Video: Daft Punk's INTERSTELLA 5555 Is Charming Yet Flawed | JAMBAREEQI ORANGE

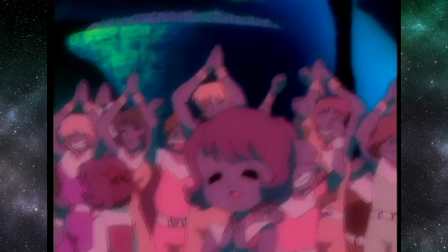[4:15]
The animation might sometimes look like it was made for television, especially when it repeats frames,
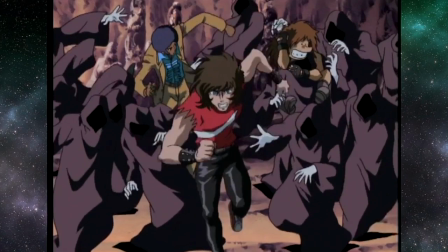[4:20]
but Matsumoto's unique character designs and the animator's hard work make up for this.
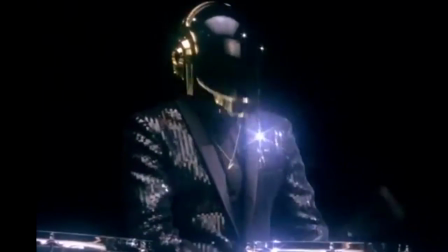[4:26]
I do consider myself a big fan of Daft Punk.
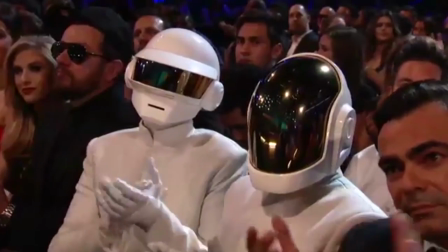[4:29]
They make catchy, funky house music that appeals to my nerdy taste, and science fiction has always been a big part of their identity.
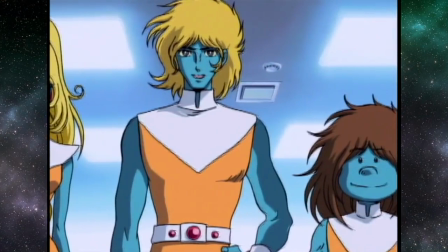[4:36]
In terms of their songs fitting the film, it's kind of hit or miss for me. Sometimes a song can go quite well with a scene,
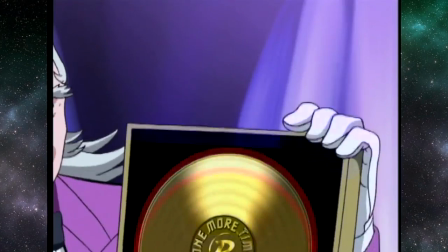[4:44]
matching the rhythm and tone of what's happening on screen. but other times it doesn't exactly work for me.
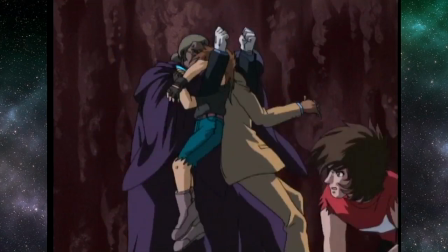[4:50]
Like when the tense finale features a song that sounds too calm, music that's more fitting for a montage of someone casually driving.
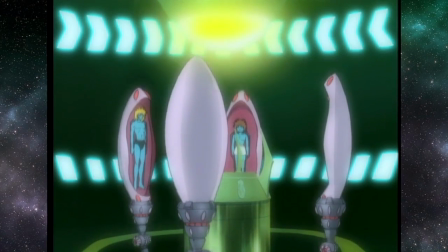[4:57]
I think that's the major hindrance of turning an album into a movie.
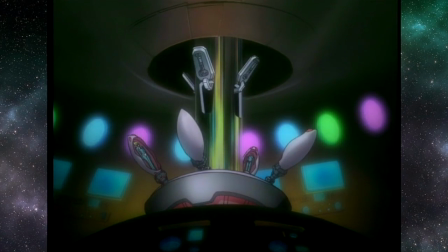[5:01]
Discovery may have been made with a story in mind, but it wasn't timed to the animation, because that aspect didn't exist yet.
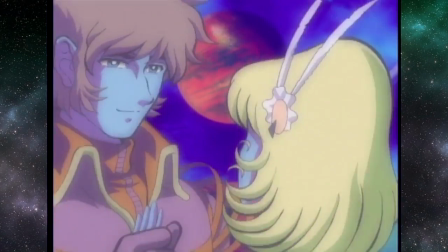[5:09]
So the anime filmmakers could either stay faithful to the tone of whatever track was next,
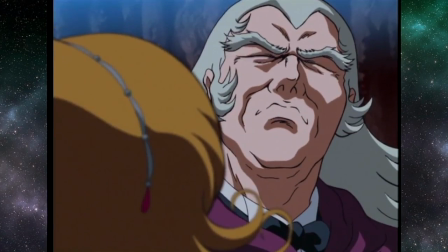[5:13]
which would possibly affect the quality of the narrative, or go in a direction that suited the flow of the story,
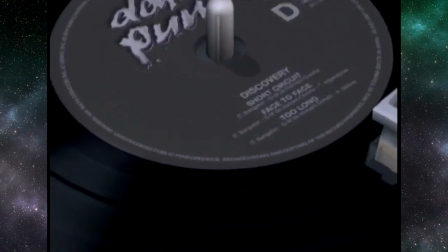[5:20]
even if it deviated from the next song's mood. However, the ending to this film made me like it even more, as it reveals that all along,
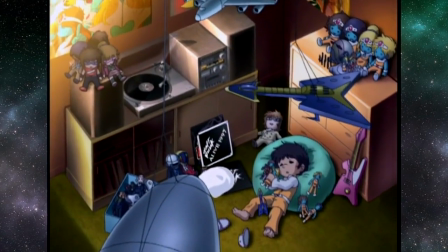[5:27]
this story was simply a little boy playing with his toys while listening to Daft Punk.
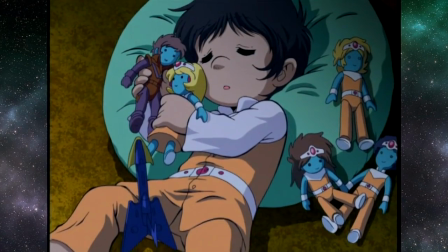[5:32]
There's something so pure and innocent about this twist that not only fits the film's nostalgic feel, but also explains a lot of things.
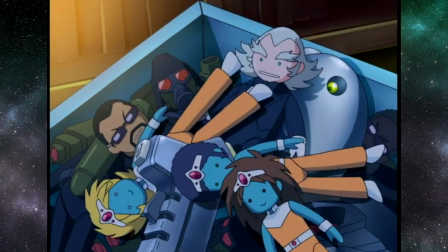[5:40]
Although, one could argue that it's a stretch to believe that a child this age cared
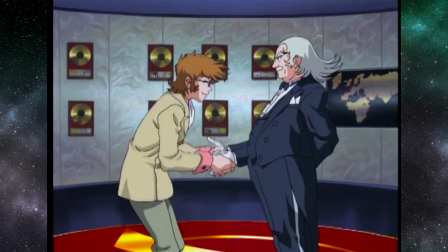[5:45]
enough about music industry politics to put them into his playtime story.
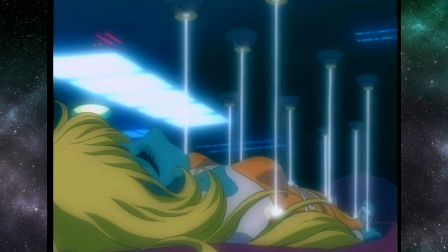[5:49]
And the more suggestive scenes do kind of make the twist sort of awkward.
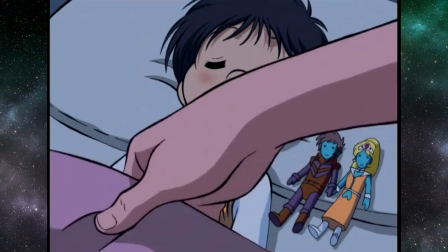[5:54]
Still, I really like the sentiment of this ending. It's in spirit with the project and a lovely idea. Look, I can't guarantee that this film is going to dramatically change your life, blow you away, or make you think profoundly. Maybe it will, and it's fine if it does. It's just based on my personal experience of watching the film, I can't sincerely make that promise, as it doesn't exactly touch new grounds in terms of animation cinema or storytelling in general. What I can say is that I found this to be a very fun movie. I had a good time watching it, even though I wasn't entirely impressed. It's a passion project and a labour of love, so I completely understand its cult following. If you enjoy the music of Daft Punk and the aesthetics of anime sci-fi space operas, then this film was made for you, and I do recommend it. I've been Jambareeqi, and I hope that you enjoyed this review. If you did, then feel free to like, subscribe, and share. So what am I going to be reviewing next on Jambareeqi Orange? Well, that's entirely up to my patrons.
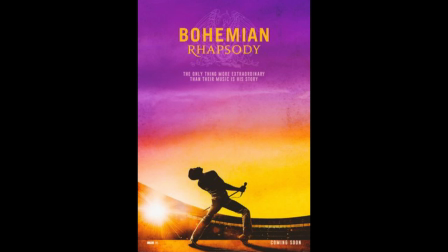[6:56]
The options for next month's poll include Bohemian Rhapsody, Pink Floyd The Wall,
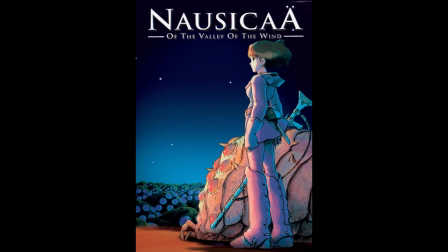[7:02]
Red Line, Nausicaa of the Valley of the Wind, Lady and the Tramp, and Hellboy. Now, don't forget that you have to be a patron in order to access this poll. What is a patron?
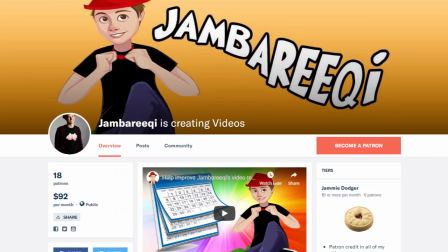[7:14]
Don't worry, I'll explain. This is my Patreon. It's a site for my fans to make monthly donations to me. Those who donate are called patrons. The money I receive goes towards funding my videos and serves as a supportive income for me.
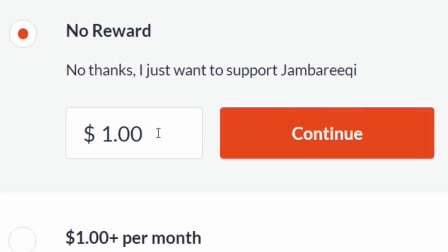[7:28]
Patrons can donate as much as they want each month and stop donating any time. All donations are greatly appreciated, and in return for their patronage,
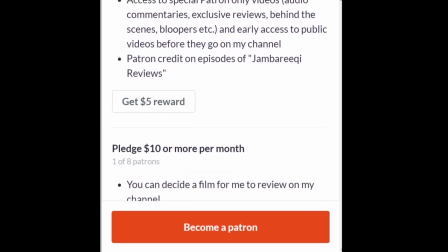[7:39]
patrons are given exciting rewards, depending on how much they donate,
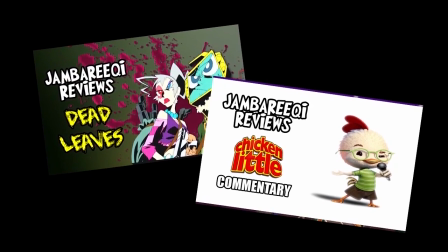[7:43]
including their names credited in my main show, access to exclusive videos, and the chance to decide a review on my channel. I'm very excited to find out what my patrons want me to review next. Cheerio, folks.